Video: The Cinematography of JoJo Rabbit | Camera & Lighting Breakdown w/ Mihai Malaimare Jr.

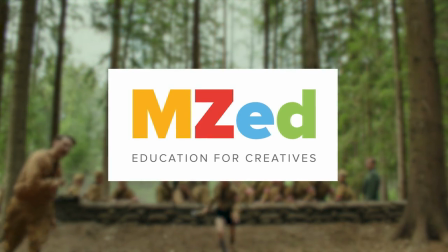This video is brought to you by MZ. That's what I was saying.
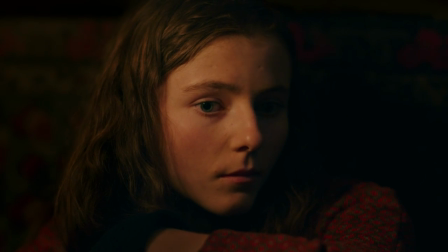I kind of threw myself under the bus a little bit because a lot of times you're thinking about movies like Barry Lyndon and you think, oh my god, those lenses. I was like, yeah, but those focus boards. Were insane. Indie Mogul. What's going on, Indie Mogul? My name is Ted. Today I'm here with cinematographer Mihai Malamari. He's an amazing DP that's worked with not only Francis Ford Coppola, but also Paul Thomas Anderson.
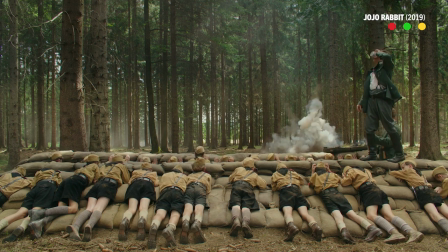And most recently, just shot the movie Jojo Rabbit. Today we're going to talk about the movie from not only the script but also break through the camera and lenses Talk a little bit about the lighting and
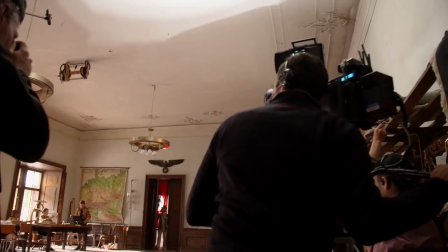then finally also anything additional as far as stories on production and how it actually went for Mihai So ready to do this? Now Mihai, how was the experience of actually shooting Jojo Rabbit? It was great. It was awesome.
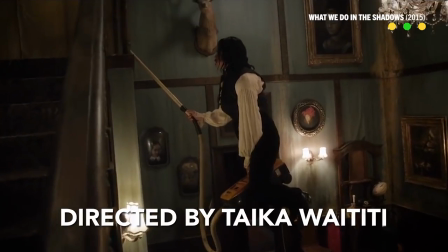It's kind of all that I hoped for because I knew Taika styles A lot of people are calling it a comedy.
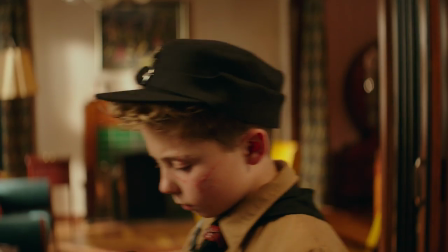I think it's a love story What I want to ask first is what was the general aesthetic? Like, how did you guys arrive at the overall visual style of the film? I watched for some documentaries that had a lot of color footage from World War II.
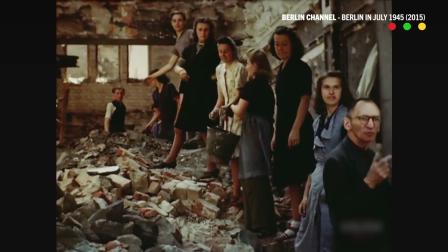As soon as I read Taika's script, I thought about it. I was like, oh, you know what? Like, that might be an interesting approach.
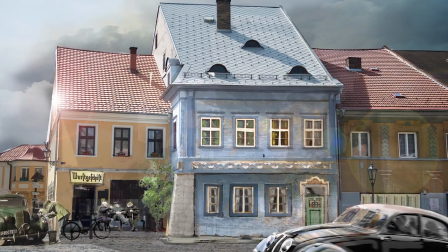And seeing the sketches from the art department and samples from the costume department, I realized kind of we were all going for the same idea of color saturation. We were so used to black and white and removing images from that era.
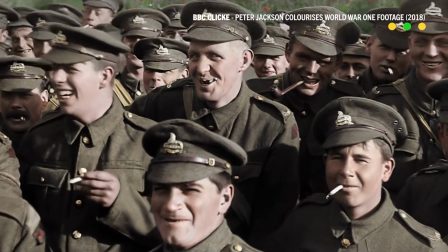Or like desaturated blue color palette, yeah.
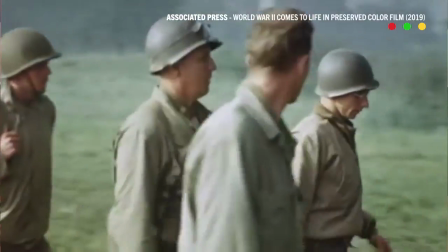But like when you watch like restored color footage from World War II, you're like, wait, one second, like everything is vibrant.
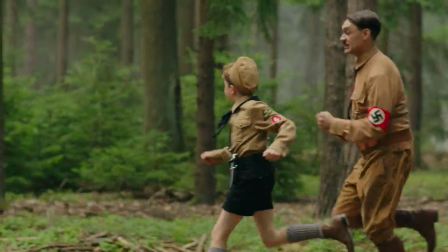This is what the world actually looked like. Yeah, the idea that it's a story of a 10-year-old boy who's really fascinated by what's around him.
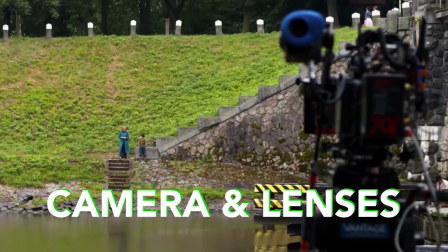It's like, oh yeah, that's the way to go. What's the camera that this is being shot on? What lenses do you choose for the project?
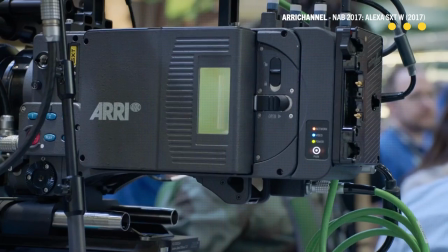So we chose the Alexa IS-XD and the reason for that, like we knew that we don't want to get into any handheld. We knew we wanted to try 133, 166, 185, 240, so it felt like a really good system to have for all these formats. And the reason is like the square-ish sensor,
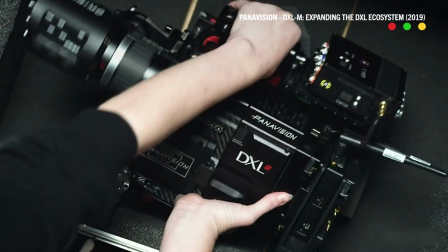if we would have gone with an LF or a DXL, Panavision, we'd have a 2.0 starting point.
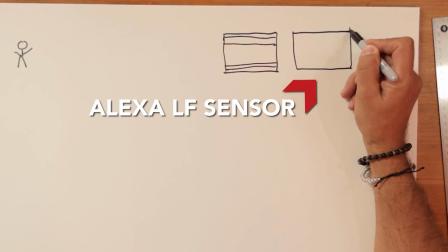If you start with a wider one, it should be probably like a 2.0, then you have to crop too much to get to a 133.
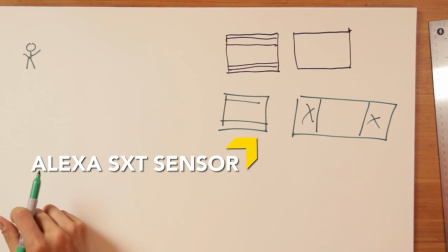The idea was that this is very close to 1.33 to start with, so you might not need to crop at all.
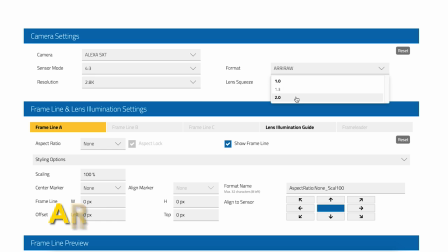But I heard if you use the ARRI frame composer, I was like, okay,
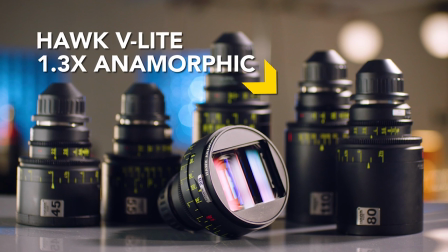there is a way to use the 1.3 lenses and start with a more square sensor.
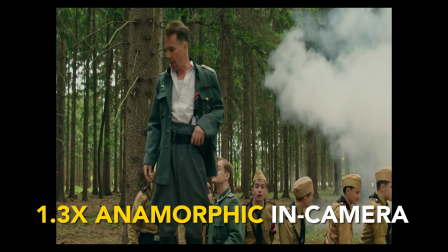And if you do that, you'll get something very close to 1.9, which is very close to 1.85.
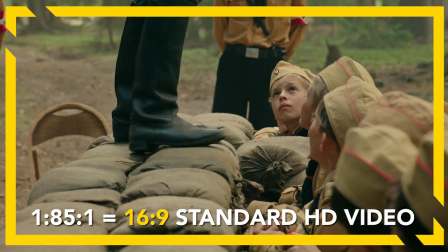Yeah, so you will end up shooting 185 with anamorphic lenses But without a giant crop. So what visual quality does this add to the film?
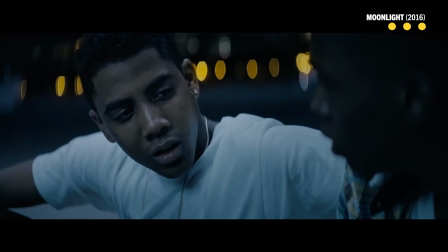There is something to the anamorphic lenses that velvety quality to the skin tone and the
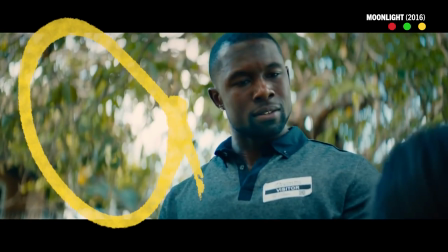backgrounds are so amazing like the bokeh and everything there is like Characteristic to anamorphic. So in this scene here, we're looking for really what the quality of the anamorphic lenses in this aspect ratio and and you you would see like
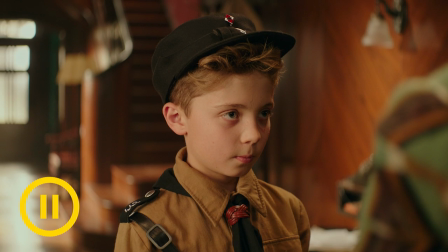as soon as you see down the hallway you see what's happening with that background the way it's like falls out of focus it's like melting and sometimes
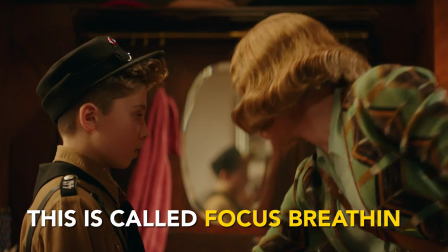when you react focus you feel it and like some people don't like that because it's too much but i kind of like it even then it has a
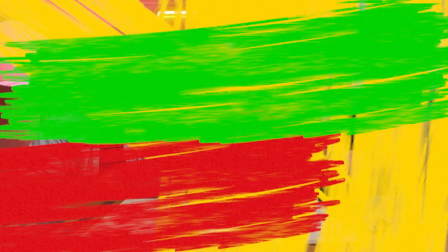certain like cinematic quality to it kind of warping yeah let's start off first with a scene that i think captured that color Let's play the
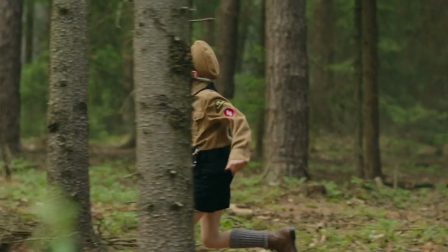clip. The best way to describe this scene would be that JoJo is coming for his revenge.
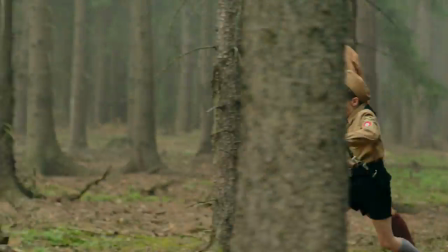Gotcha. These are the kids at Boy Scouts. He's coming back. He's feeling empowered and ready to change something.
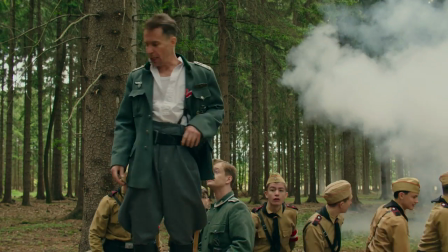Each of you will be given the opportunity to ignite and throw a grenade.
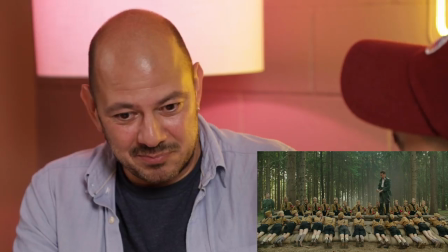So again, we were in Prague and I was trying to figure out like, okay, we cannot bring a grip tricks here but can we make one out of something that they had something very similar which was a bare bones golf cart yeah could take some weight and it worked really well like it
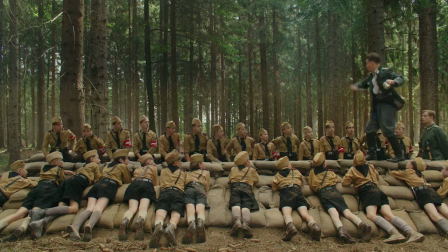allowed us to to do the shot talk to me a little bit about the lighting for this scene this was like an open field with a little bit
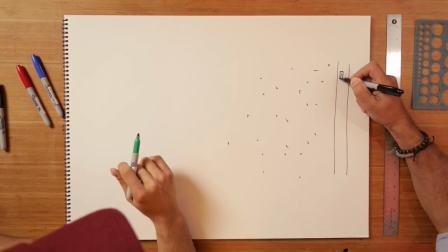of a forest so i remember when we tech scouted we kind of chose it based on where the sun is going and of course there
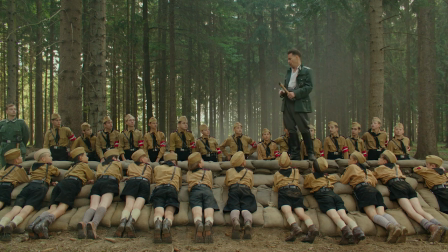was almost no sun yeah until it came out and kind of like changed the light.
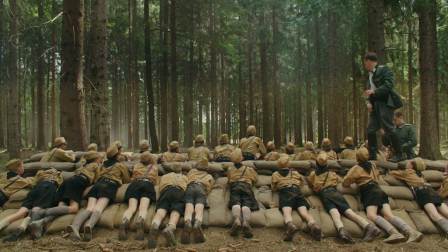Like this shot, the wide shot, it was the first one we did in that location.
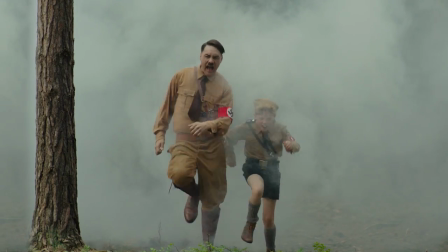Now, the more we went tighter and tighter, like the light was not only changing direction, the sun was in and out of the clouds and then it came out. It was like the approach was smart because we started with the wide shots and kind of establishing the look. We're like counting and trying to figure out like watching weather forecast and all that. I noticed that, you know, everyone's extremely kind of soft here too.
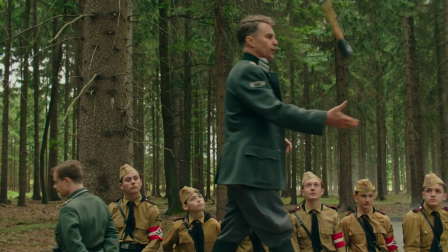Is there anything else that you added on top of the radar for this one no no it's mad natural light that was pretty much natural right maybe some haze anything else it was but i think it was uh we're trying to be careful with the haze and try to to edit more in
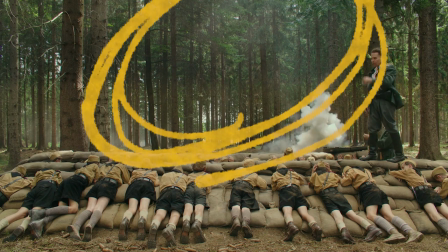the background like we kind of liked what happened after after we saw the first grenade exploding then we decided like we'll add some in the background but we don't want to do it too much because otherwise it will kind of fight the the smoke that was coming from from the actual explosion.
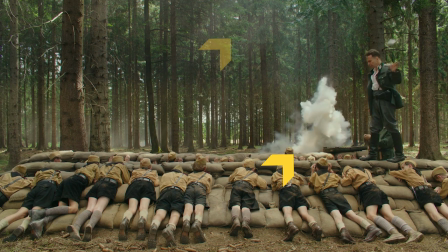So to make the smoke more noticeable, you didn't want to add too much haze into the scene. A lot of times I will try not to do it.
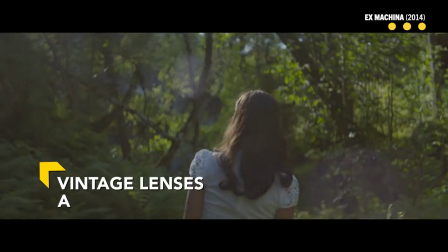Anamorphic or vintage lenses, they'll kind of do the same thing.
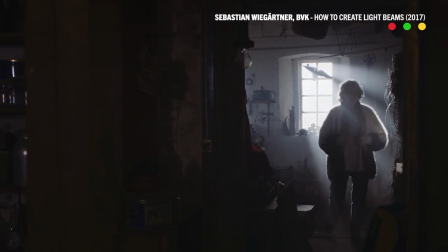I tend to use haze only when I really want to see their light beams that I really need to see, but other than that.
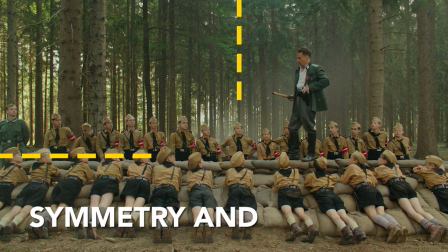I love this shot, this shot is so pretty. Symmetry and horizon. Symmetry and horizons.
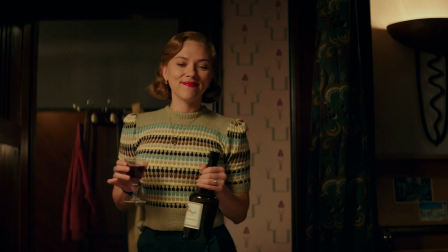All right, moving on, next scene. Alrighty, yeah, what's going on in this scene?
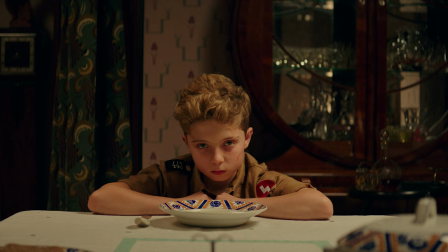It's one of those moments between Jojo and his mother, where it's like a really intimate dinner scene.
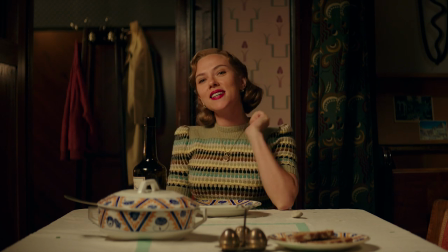They have this kind of funny argument about politics and a girl.
Goddammit!
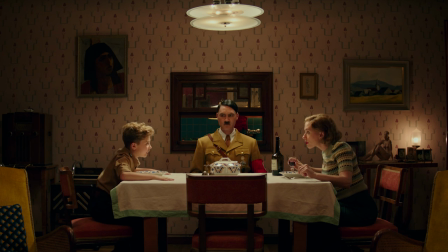Why does that make you happy? You hate your country that much? I love my country. It's a war I hate.
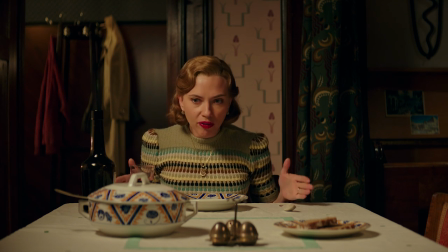It's pointless and stupid, and the sooner we have peace, the better. Oh, the war will end.
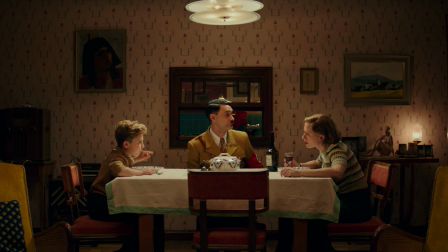We will crush our enemies into dust, and when they are destroyed, we shall use their graves as toilets!
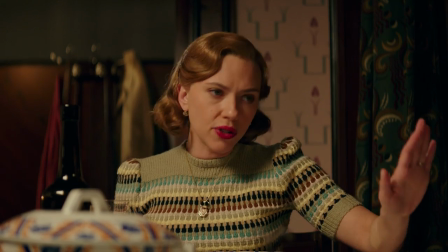OK, no more politics. Dinner is neutral ground. This table is Switzerland. Let's eat.
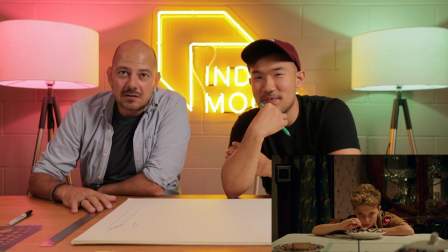So, I mean, this was an easy one to think about because we knew that they would spend most of the time sitting at the table. We came up with two lighting setups for this. And there's one light that I love, especially for people sitting at the table.
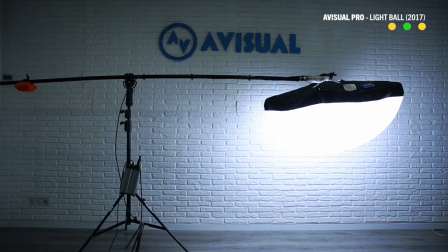It's the chimera pancake. And I mean, the advantage of that is that you can put it really flat to the ceiling, but also the quality of it. It's so much better than like a gimbal or anything. It was easy. We knew we want to start with a wide shot.
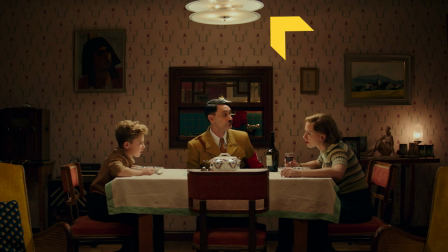And we really had this amazing chandelier. We actually had two Skypanels S30.
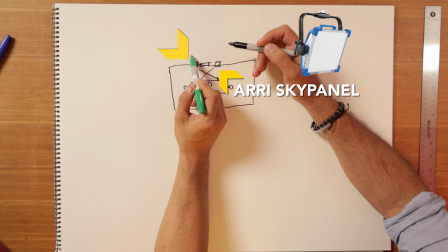One here and one here. They were like criss-crossing lights.
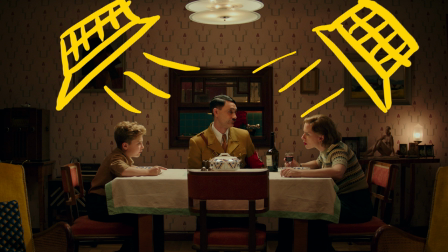They had chimeras and egg crates so they don't spill anywhere else. And what's amazing about about shooting Alexa is that you don't need a lot of fill light.
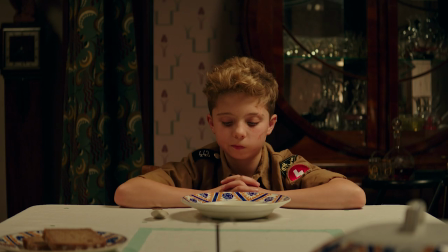All the fill light that was in the scene was pretty much coming from the practicals. And that's because of the dynamic range of that camera and just being in the hole.
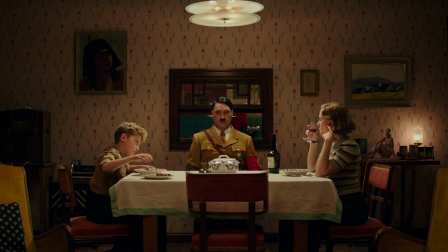How much it sees in the shadows. So if you look at it, you have a harder edge light on both of them in the wide shot.
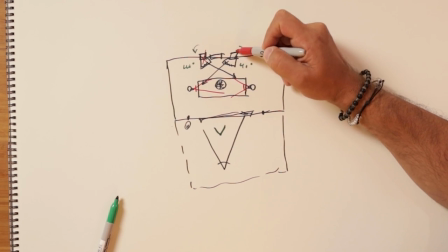When we went into coverage, we turned off all these guys and we came with a Shemera really close here on a C-Stand.
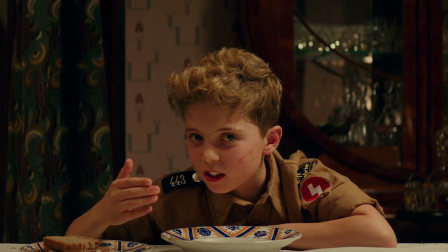And if you look at the close-ups, there's a much softer lighting on them, which is nice for a close-up, but you can get away with it.